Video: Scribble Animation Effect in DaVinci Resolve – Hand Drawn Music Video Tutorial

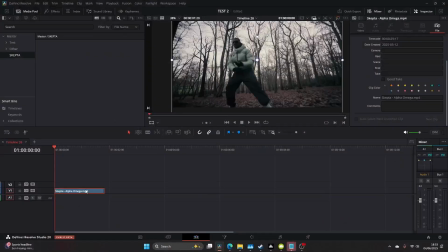[0:00]
Today we're going to be learning how to make this scribble effect in DaVinci Resolve Studio. So you want to find the part where you want to add the scribbles, duplicate it, and compound the bottom layer and name it base, and then come to the top layer and just name that scribbles or drawings or whatever, and then come to the fusion page. So you want to set up your node tree like I have done here by adding a background and a merge in between the media in and the media out. Then you add a paint node and connect the paint node to the merge.
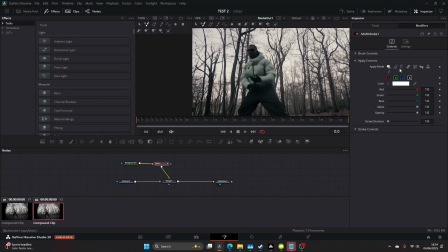[0:24]
Then click on the paint mode and come up to the modifiers tab on the top right and head over to this button here, the one that looks like a little pencil.
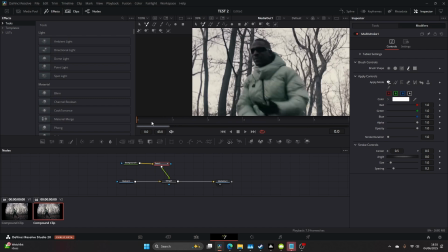[0:31]
And then what you want to do is hold control on the frames section and just use your scroll wheel to stretch it out.
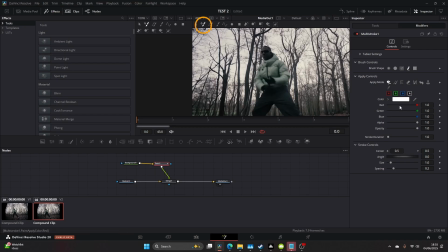[0:38]
And then we can get the individual frames. So on the top left of the video frame, make sure that little paintbrush with the two dashes is selected. And then we can just come to our color, select the color you want, and then we can start drawing. So start on frame 0 and draw your first image. I just drew a star here.
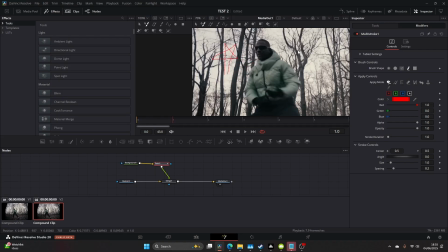[0:53]
And then you move to frame 1 and you add the first star, and then you add the second star as if the frames are repeating and continuous from the next.
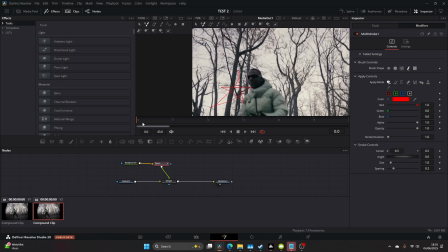[1:01]
You then just continue to add things for each frame and developing this sketch style as you go on. It can be a little bit rough, a little bit crazy. I don't think there's any particular way in doing this.
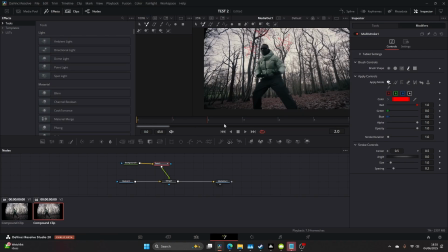[1:11]
I obviously rush through this quite quickly, but because they flash so quick, it's not exactly noticeable. And we're also going to add some texture and roughness to them in a minute, but this is eventually what I ended up coming up with.
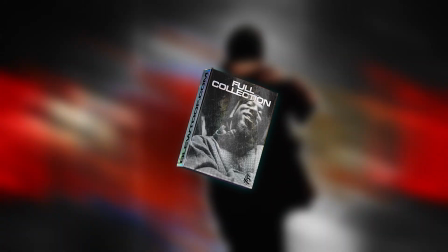[1:24]
And if you're using DaVinci Resolve, guys, check out the full collection of my editing plugins at blewtoof.com. These tools seriously level up your workflow.
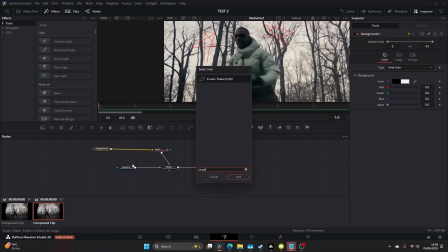[1:30]
From CRT, VHS, and animated titles, I've got you covered. Now, after this, we're going to add an erode dilate node, and this is so we can control the weight or the thickness of the line. And you're probably thinking why we didn't do that in the first place, but it just means it gives us more flexibility.
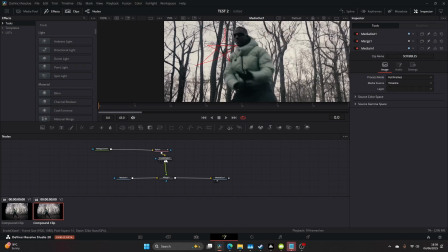[1:43]
We can essentially control the thickness post, and we can also control or keyframe the thickness mid animation.
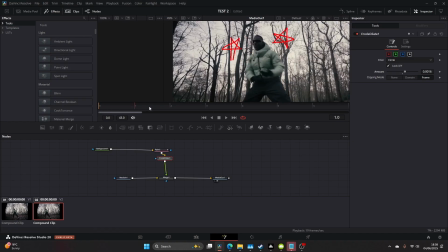[1:51]
You know, it just gives us a little bit more flexibility. And like you can see, I eventually changed the weighting of the lines.
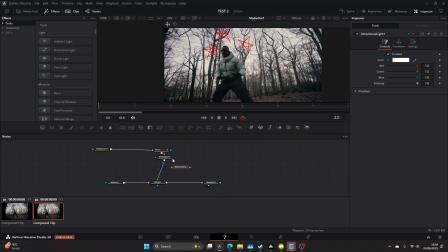[1:58]
Now, as far as I'm unaware, you can't import your own brushes, so we kind of have to develop this to give it a little bit more grittiness. Otherwise, it's going to stay pretty digital and flat. So we want to add a directional blur, and we're just going to stretch the painting a little bit,
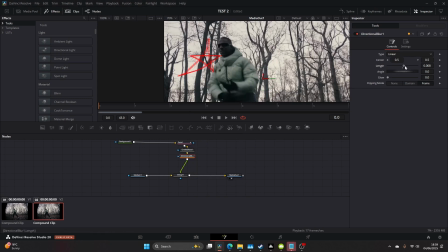[2:10]
or the marker, just so we fade it and we get those sort of faded edges.
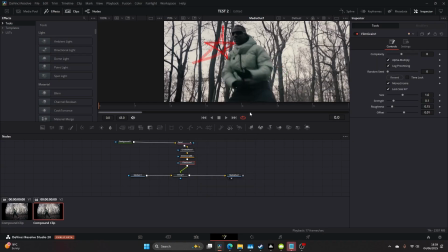[2:15]
And then what we can do is add some film grain that works directly inside of the drawing, and it just looks like we've emulated a paintbrush. I then went back to each frame and just added some yellow scribbles just to give it a bit more depth and a bit more variation.
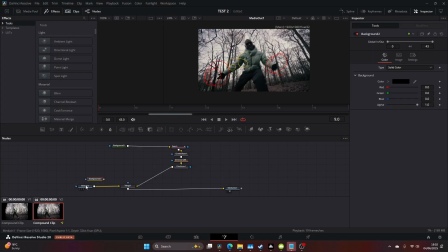[2:32]
I then came to the media in and deleted that and added a background node so we could get it on a clean plate.
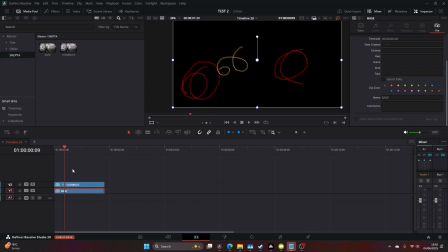[2:42]
I then came to the top layer and I came to the composite settings and changed this to add, and this way we can see our scribbles on top of our original image. Then I moved over to the color panel,
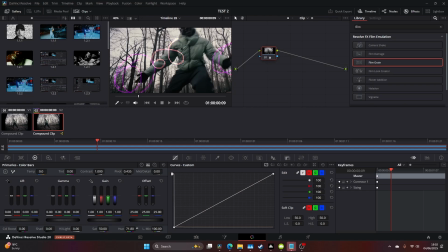[2:53]
and the reason we kept it on a clean plate is so we can actually impact the individual scribbles in the color panel by messing around with the contrast, the hue, the shadows, and just really adjusting and having the freedom to control anything we want.
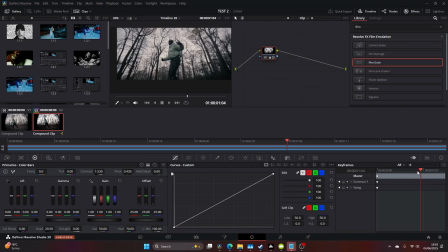[3:06]
I then added a dynamic keyframe in the keyframe editor just to our right here, and keyframed the hue. So I went back to our first frame and gave it a different value to the end frame, and that way as we played the clip, the scribbles change color.
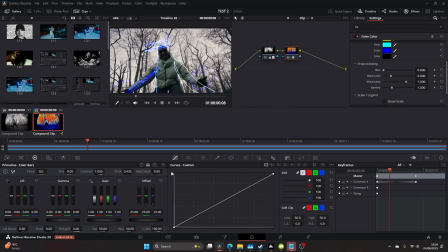[3:22]
I then made an extra node that's Alt S and added false color, and what you want to do is change the bottom color to black so it turns it transparent,
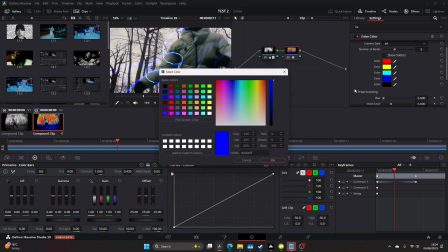[3:31]
and then you can really just get this variation within the depth of the actual scribbles.
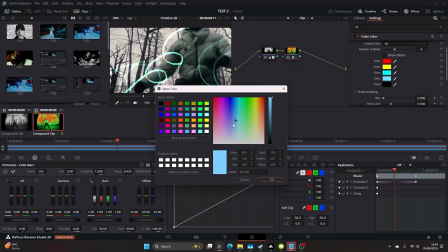[3:36]
So as you can see, it's no longer just a solid color, it's kind of got a bit of blue, a bit of green,
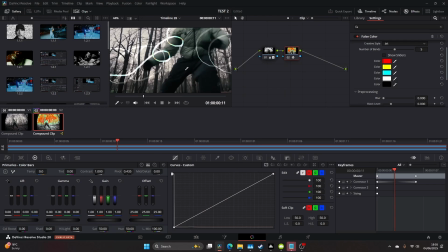[3:41]
or whatever color you choose, and this just once again adds to the detail of our scribbles.
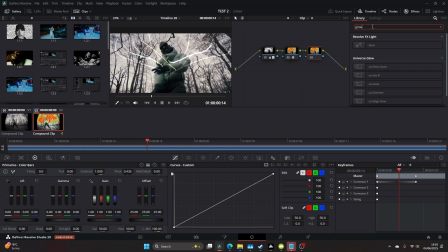[3:47]
I then wanted to add some glow just to make it a little bit more abstract, and this is what I ended up getting. I messed around with the spread and the shine threshold and got something nice, and this looked really cool.